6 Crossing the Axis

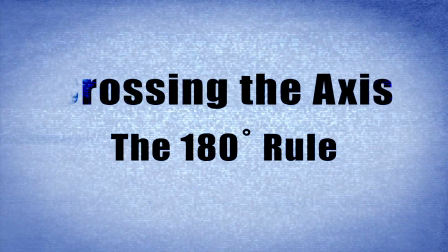Okay, so we're going to talk about the 180-degree rule, which is commonly referred to as crossing the axis. Basically, this rule is used to maintain consistency in screen direction so that your viewer doesn't get confused about where your subjects are in relation to each other.
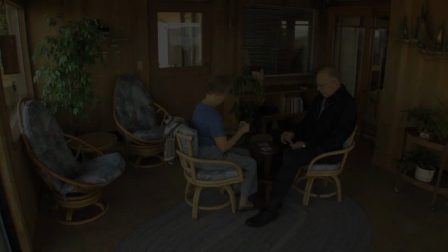It's kind of a difficult concept to understand, so my parents, Alan and Angela, have agreed to help me demonstrate.
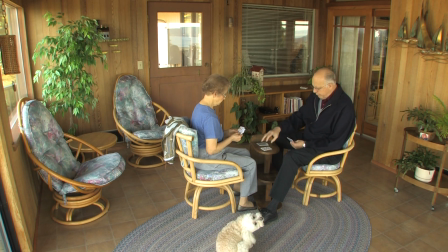Here they are, playing cards. So here I am shooting my establishing shot, and you'll notice that my dad is sitting on the right and my mom is on the left.
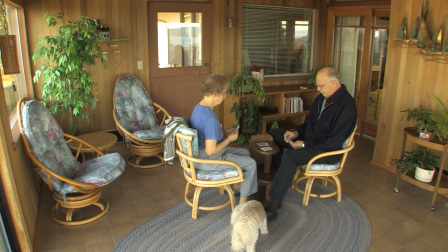That means whenever I show them in the future in the sequence, my dad should always be facing screen left and my mom should always be facing screen right.
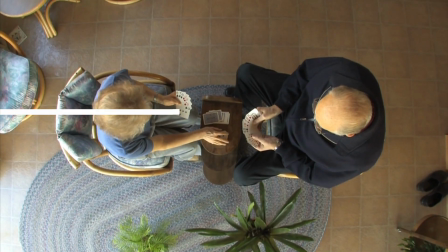To ensure that I stay on the correct side of the axis, what I want to do is draw a line between them perpendicular to the camera.
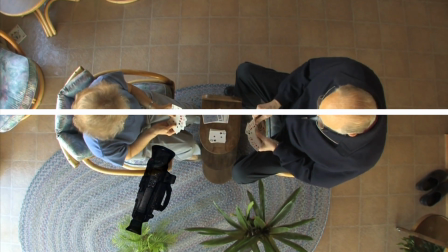So it's easier to see with this overhead view. When I'm shooting a sequence of them, I should always stay on this side of the line.
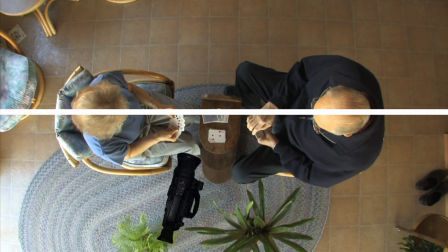An easy way to remember is to look at their noses. My dad's nose is always pointing to the left.
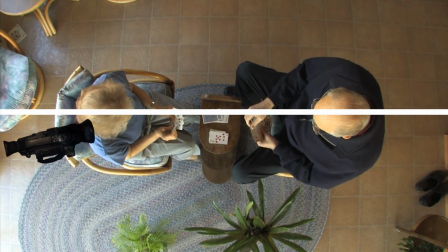My mom's nose is always pointing to the right. Not over there, not over there.
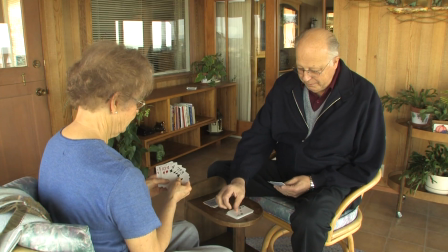I have to stay on that other side of the line. So here's an example of a sequence I might shoot staying on the correct side of the line.
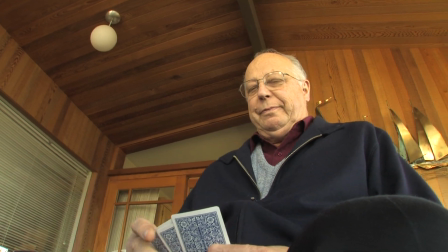So I can shoot from up above, down below, any angle I want, as long as I stay on that side of the line.
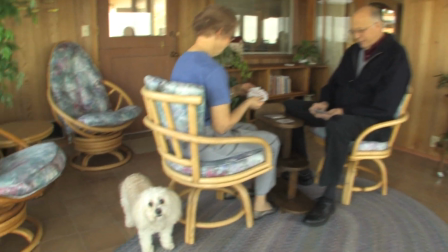I can even get off the tripod and go in for a nice tight shot of their dog Mitzi. Oh, maybe not.
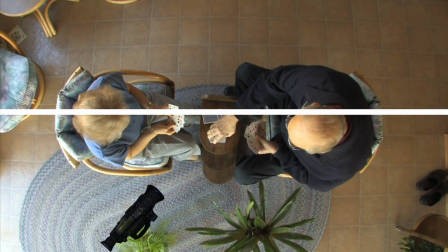So if we look at this from an overhead view one more time, if we place the camera right about there, the shot is going to look something like this.
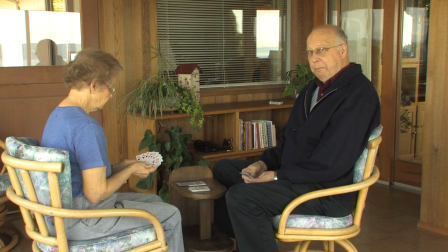Now, yes, Dad, I'm still shooting.
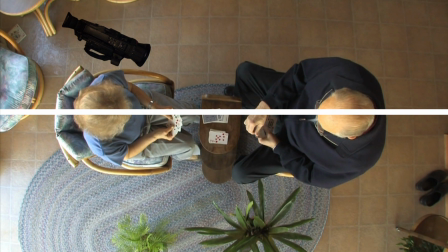So now if we do the unthinkable, the unimaginable, we cross the axis and we shoot my dad from that side, the shot's going to look something like that.
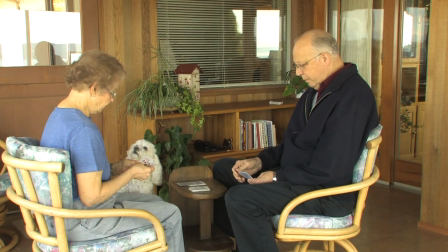His nose is pointing to the right. If we look at that cut together again, here's the correct side.
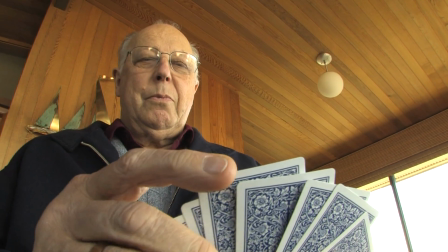My dad's nose is pointing to the left. Now his nose is pointing to the right.
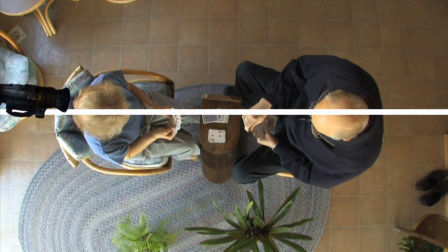Now if we take the camera and move to the correct side of the axis again and shoot a cutaway of my mom, now her nose is pointing to the right.
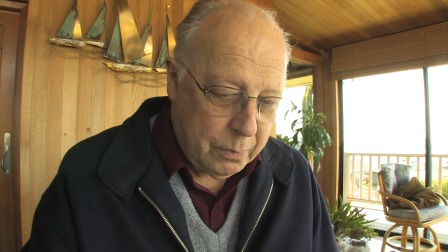So now both of them are pointing to the right. You can see how quickly this can become confusing for the viewer.
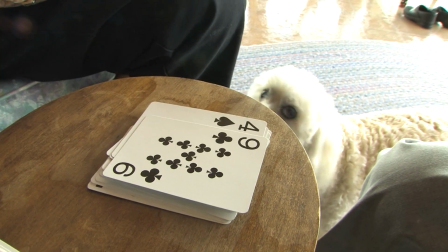Now there is one way, there are actually two ways that you can cross the axis correctly that's pleasing to the eye.
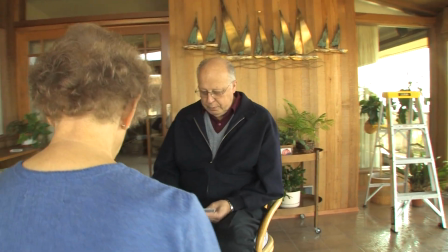The first way is to roll as you're crossing to the other side.
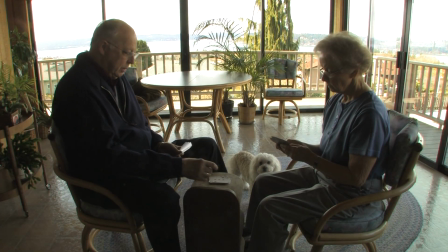Now we're across to the other side, we can shoot cutaways from that side and it's not a problem. The problem comes in that you have to show that shot when you're editing,
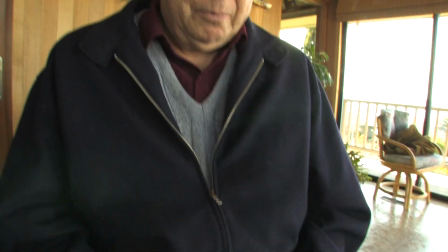which can be very difficult if you're under a time crunch and your shots aren't coming together quite right in the edit
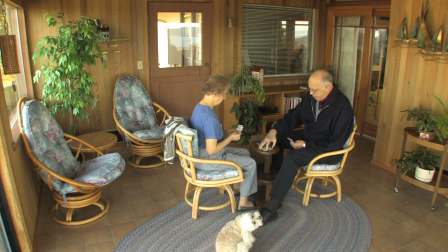room. A second way is to shoot a very tight neutral shot. So now we're on this side of the axis.
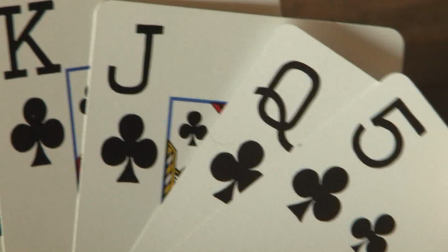We're going to cut to a very tight shot of the cards and now to the other side of the axis.
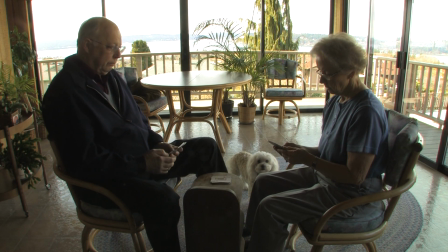Now that was pretty pleasing to the eye. It didn't distract you. Now we can shoot cutaways from this side of the axis and it's not a problem. So there you go.
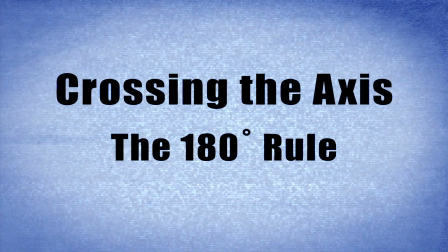Crossing the axis 101, the 180-degree rule. Go have fun.